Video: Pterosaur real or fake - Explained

Wow was that a real pterosaur? A dinosaur's really not extinct? Well keep watching and you'll find out.
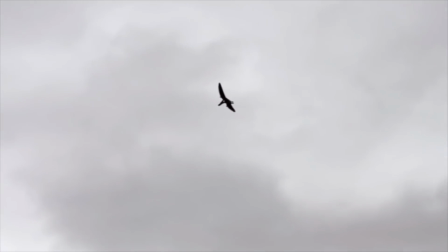0:22 A few weeks ago I get sent this video from Bill's channel of a supposed real pterosaur flying through the sky and Bill asked me
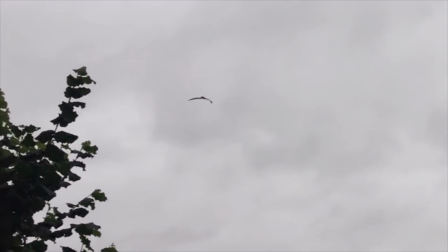0:29 Pete is this really a real pterosaur or is it fake and if it is fake how would you go about making it?
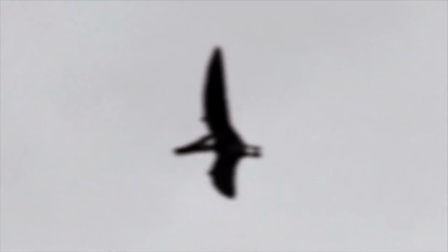0:37 So of course I jumped at the chance to explain how this could be done oh and by the way if you haven't checked out Bill's channel yet do it now and watch his
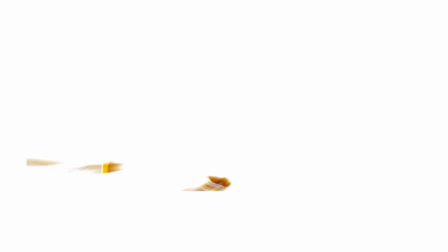0:46 video before jumping back and watching this one hello bubble gummies and welcome to a new feature that we're doing which is called the unexplained explained and if you're wondering what a bubble gummy is well that's you guys and the only way you can become a bubble gummy is by subscribing and giving these videos a thumbs up it also means that you'll get all the updates on our fun videos as well as our
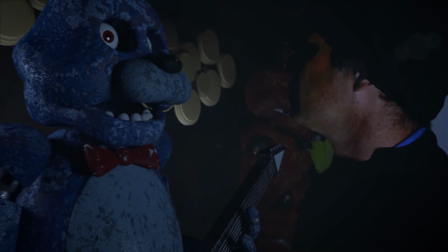1:11 series on five mindset Freddy's so remember to hit that subscribe button and also the alert bell so that YouTube will tell you when we've released a new video so if you've just come over from Bill's channel hello and welcome and you probably already know the answer to is this pterosaur real or fake which is of course it's fake so let's now show you in a little bit more depth about how you could fake this okay
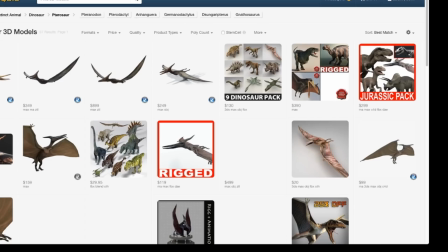1:38 so the first thing you're going to need to do is find a 3d model of a pterosaur you can easily find these online as there are a number of sites
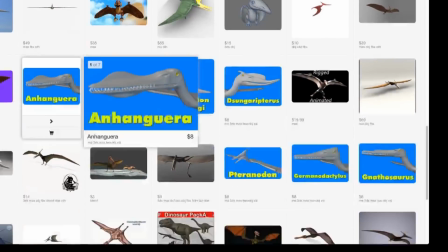1:45 that sell them i bought this one for one dollar or if you've got skills in 3d then you could always model it yourself
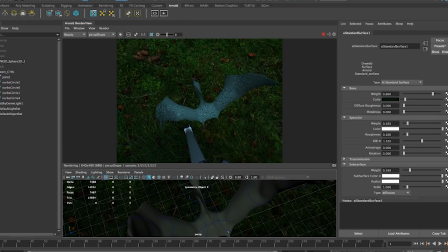1:51 first i added a simple color to him so he just looked a little bit more realistic you can spend a lot more time on this if you want adding things
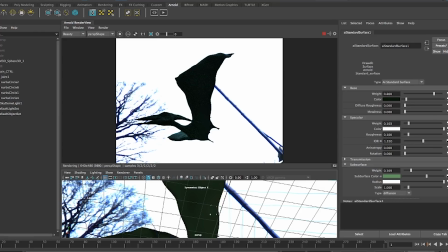1:58 like the veins in the wings or the wrinkles in his skin but for this experiment it just wasn't needed.
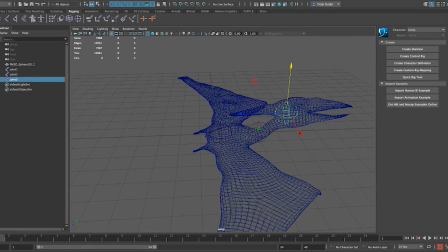2:04 Next we need to add what are called joints. These are very much like our bones in our body and by attaching them to the model we can make it move.
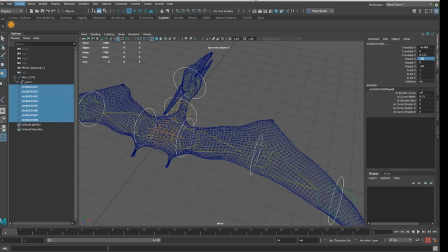2:12 You then need to add what are called controls. These are very much like adding strings to a puppet and allow the animator to grab them and move the joints easily.
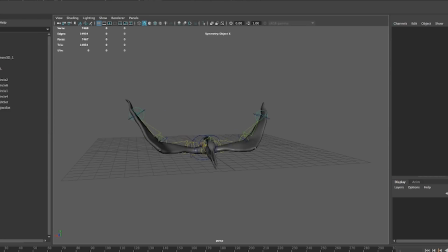2:20 Due to this being a quick demo I simply had his wings flap up and down with a little bit of head movement. You can tell the computer to delete this animation so that you don't have to spend ages keeping his wings going.
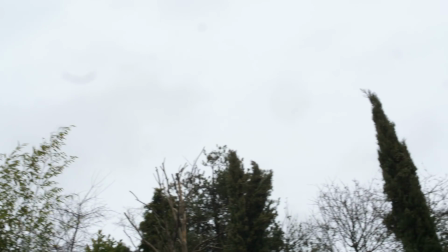2:31 So the next thing was to venture outside and film some blank sky, making sure I moved the camera across the skyline as if I was really seeing something amazing.
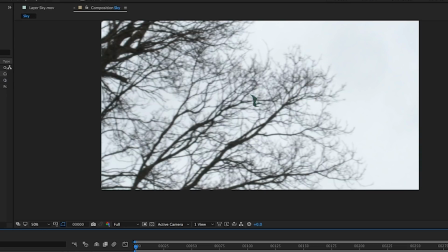2:39 Back in the computer it's time to add our pterosaur to the sky. At the moment it looks okay but there is a problem.
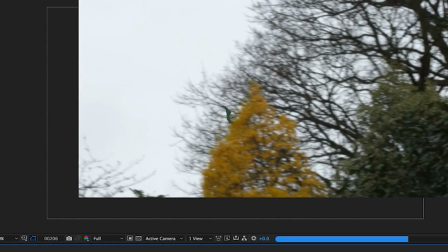2:46 The trees appear behind it when really they should be in front. To solve this we need to add what is known as a mask.
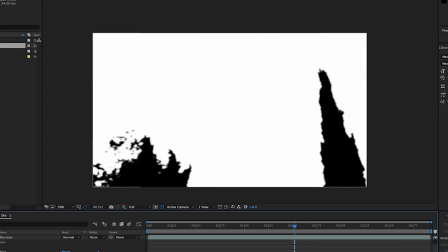2:54 A mask is a bit like a stencil in that it cuts out certain parts of an image revealing whatever is behind. So in this case, we want to cut around the trees and place them on top of our pterosaur so it appears like it's moving behind them.
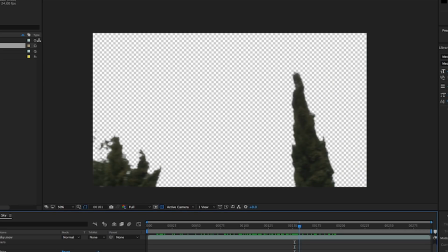3:06 By taking the original footage and turning it black and white, we can tell the computer that either the black or the white should be cut away.
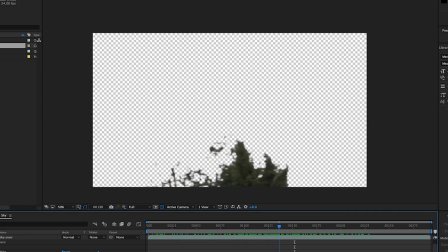3:13 In this case, I cut away the white part, which is the sky, leaving just the trees.
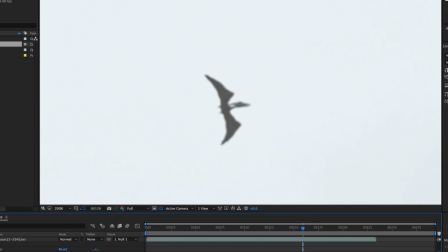3:19 A final touch was to add a bit of color correction so it looked like the pterosaur was at a distance, as well as some motion blur,
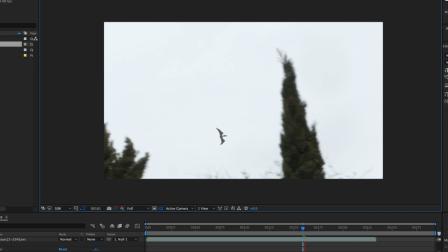3:25 as fast moving things on film always have a slight blur to them. I must admit, I do think it is actually quite good that this was fake, because at the end of the day, having a bird poo land on your head is bad enough. Can you imagine one of them poo on your head? So I hope you guys enjoyed this quick video on how to create a fake pterosaur. Remember to say hi to Bill for me, and remember, don't believe everything you see. Until next time, bye for now.